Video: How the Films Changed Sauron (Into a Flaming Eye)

This change, which is strangely both major and minor concerning the character of Sauron from books to films, was, again in my mind,
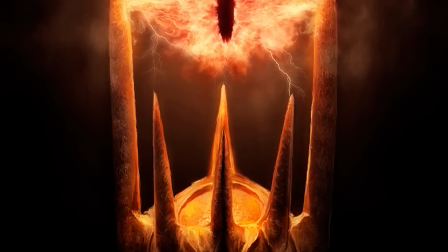[4:13]
well done for the movies, I think, as it fulfills the show don't tell rule of movie making without overtly changing the presence of Sauron in the story.
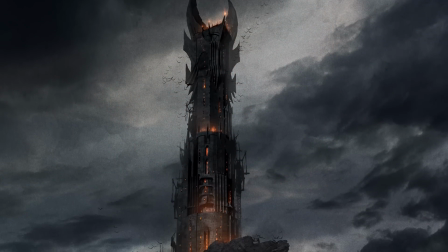[4:22]
Yet I also think that with the world that Tolkien set up in the books, this would not have quite worked in the books without more explanation.
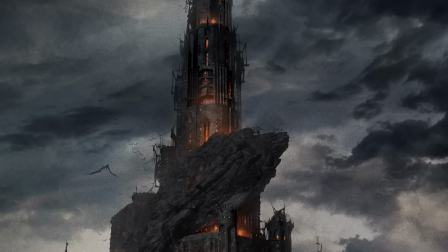[4:30]
Every time I watch the movies, I do wonder where this magical eye comes from,
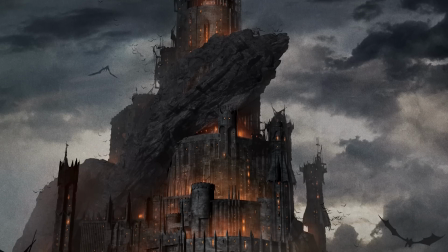[4:34]
or if it is the manifestation that Sauron has conjured with his spirit and keeps alight somehow,
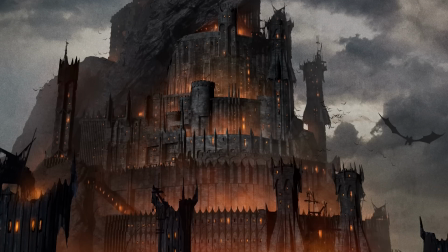[4:40]
or even if it is the manifestation of him using the Palantir to look for the ring.
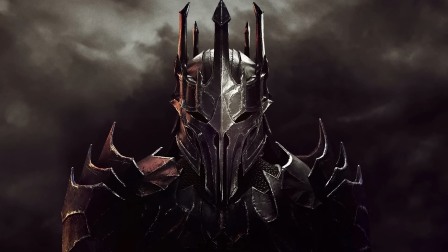[4:45]
Either way, this change at least establishes the presence of Sauron in Mordor a bit more actively in the film than having him hidden away in his tower,
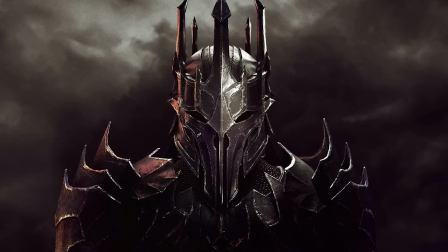[4:53]
but never seen by the camera.
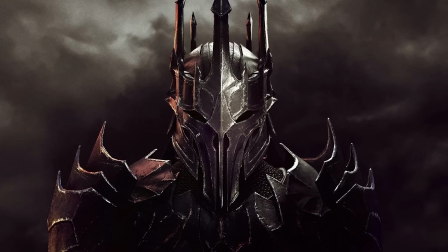[4:54]
But in the books, having this powerful and great dark and evil figure sitting atop some throne somewhere in Barad-dûr gives Sauron this more mysterious and interesting presence
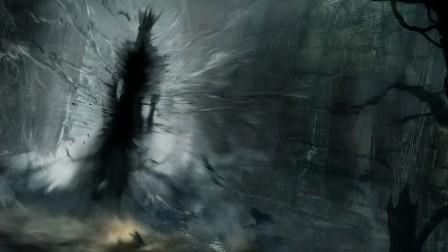[5:05]
in the shadow and the darkness of Mordor, especially when Frodo and Sam are really nearby, and Sauron could have come forth at any time,
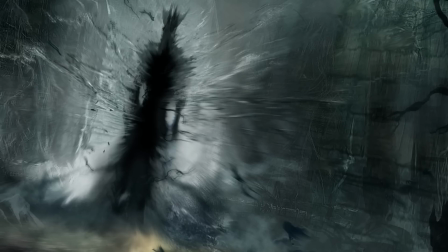[5:14]
and perhaps almost did before the destruction of the ring.
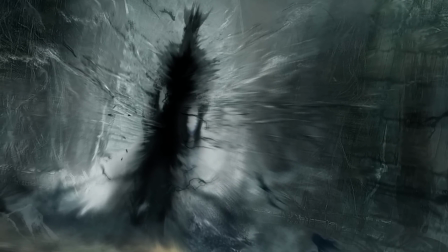[5:18]
It creeps me out to visualize how a confrontation between our hobbits and the physical manifestation of the Dark Lord,
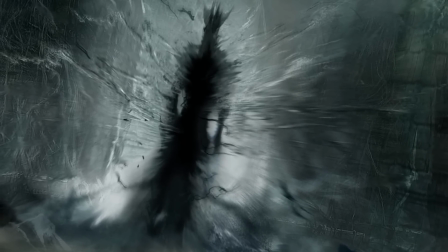[5:25]
even in his weak form, would have gone in the books.
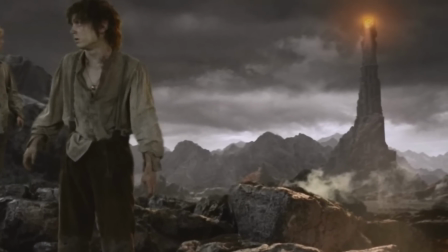[5:28]
But in the movies, it is very visually interesting to see the eye just looking for them across Mordor,
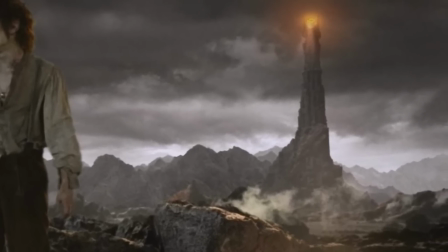[5:34]
and it adds more drama and tension to scenes visually where such things were not as necessary in the books.
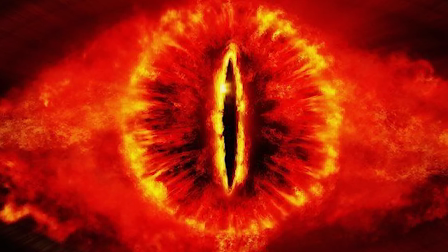[5:41]
I have really contemplated the Eye of Sauron change over the years, and have pondered if it was necessary or over the top at all,
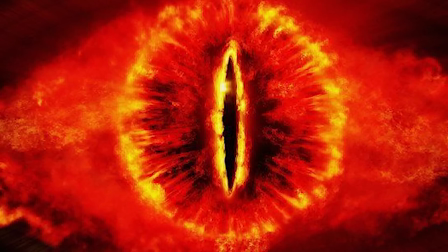[5:48]
or if they should have just put Sauron on the battlefield at the Black Gate, like Peter Jackson was contemplating doing.
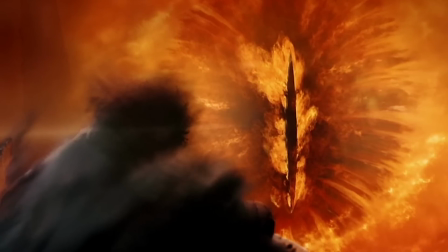[5:55]
And while my opinion is certainly subject to change, especially after I read your comments about all of this, please leave them below.
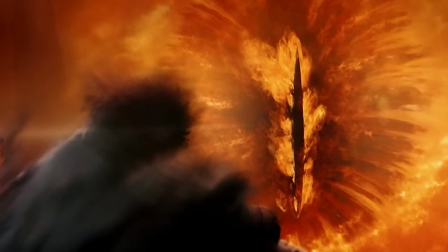[6:01]
And again, it is just that my opinion, I do think I've landed on my answer about all of these questions.
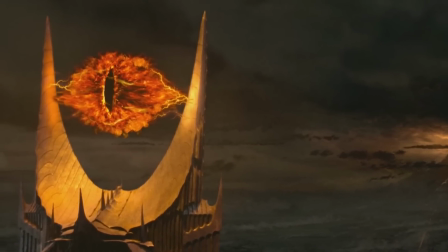[6:07]
The Flaming Eye of Sauron, in my opinion, works for the movies. When I think of Mordor in the movies, I think of 2, maybe 3 things immediately.
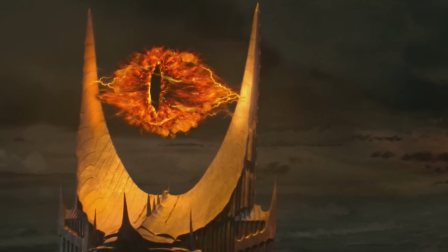[6:15]
Mount Doom, the Eye of Sauron atop Barad-dûr, and maybe the Black Gate.
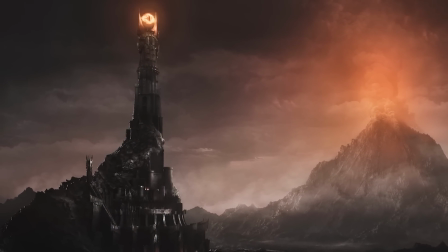[6:20]
Sauron as an individual is such a defensive player, never leaving his tower in either book nor movie in the main events.
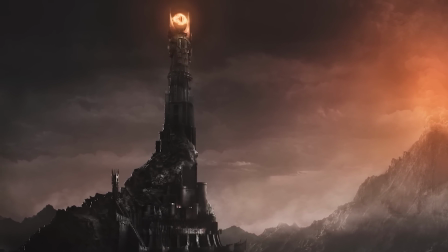[6:27]
So it makes sense that in the visual representation of Mordor in the movie, he is the dominating tyrant,
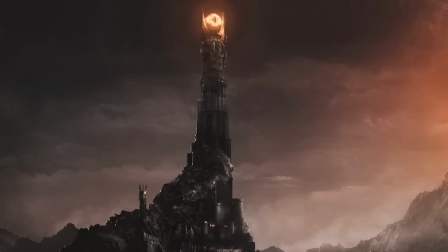[6:34]
the flaming eye keeping watch over his land, and ever looking for the ring, ever keeping watch over his servants that they may never rest.
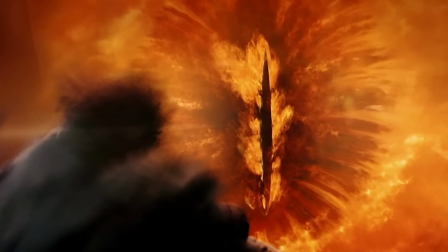[6:42]
Again, the imagery and symbolism of the eye is very fascinating to deconstruct.
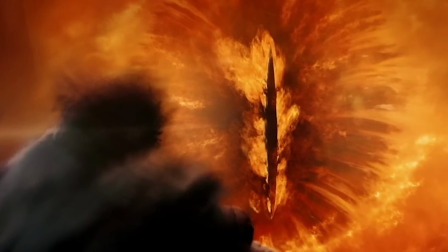[6:48]
There is so much good symbolism and imagery at play there, which speaks volumes of the film's version of the character.
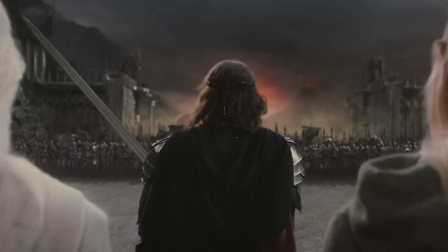[6:54]
It just works so well for the movies, especially towards the end, during the Battle of the Black Gate,
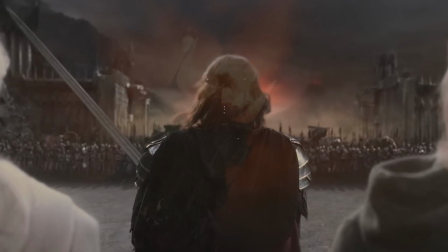[7:00]
where the eye is looking at Aragorn and Aragorn at the eye, and Aragorn does it all for Frodo,
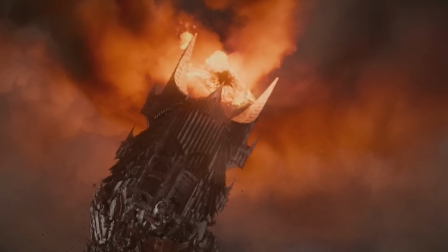[7:05]
despite the power of the Dark Lord being so singularly focused on him alone.
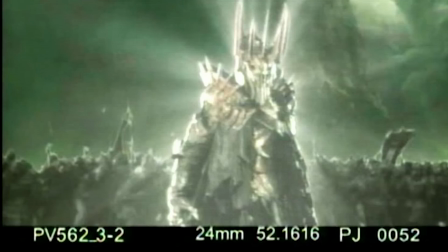[7:10]
I like this change, and this leads me to the other part. I also like the fact that Peter Jackson did not put a physical form of Sauron at the Battle of the Black Gate.
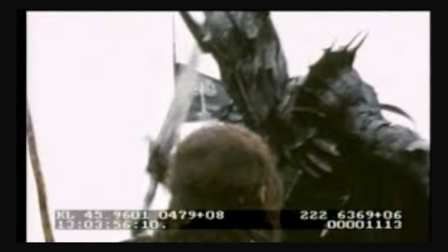[7:20]
While it is a really cool idea, I tend to agree with what Peter Jackson said in the end,
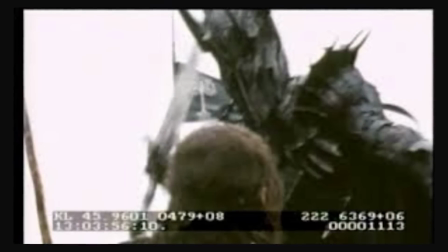[7:25]
that he was worried it would take too much of the attention and focus away from the main plot of Frodo and the Ring,
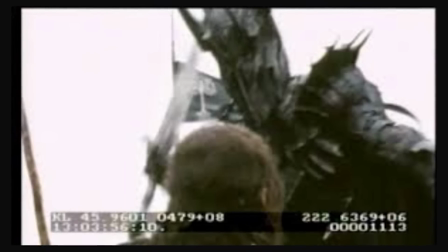[7:31]
and perhaps the audience would be confused,
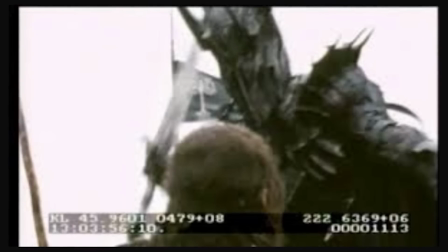[7:33]
thinking it equally or more important that Aragorn beats Sauron in physical combat than Frodo destroying the ring,
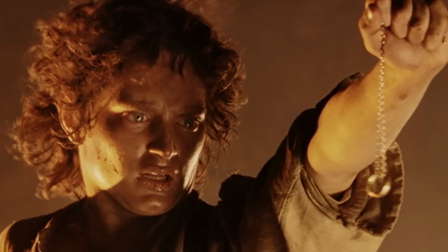[7:40]
or that Frodo needed to destroy the ring solely to save Aragorn, being too caught up in the moment,
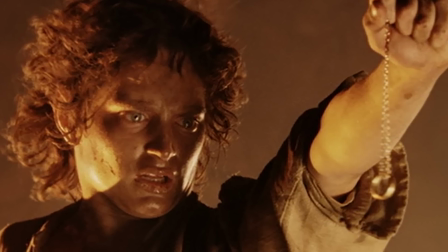[7:44]
rather than the larger plot of Sauron versus the free peoples of Middle-earth and the destruction of the ring being the gateway to peace and freedom.
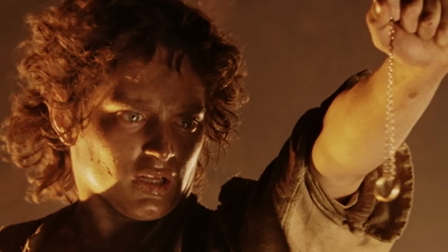[7:52]
And obviously the book didn't need that moment, and neither did the movie.
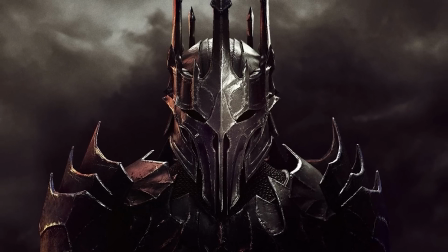[7:56]
So overall, I must say that I think how the movies changed the character of Sauron was quite well done.
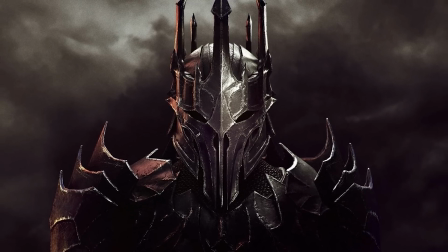[8:02]
It places more emphasis on the imagery and symbolism of Sauron, and makes it more of a visual representation.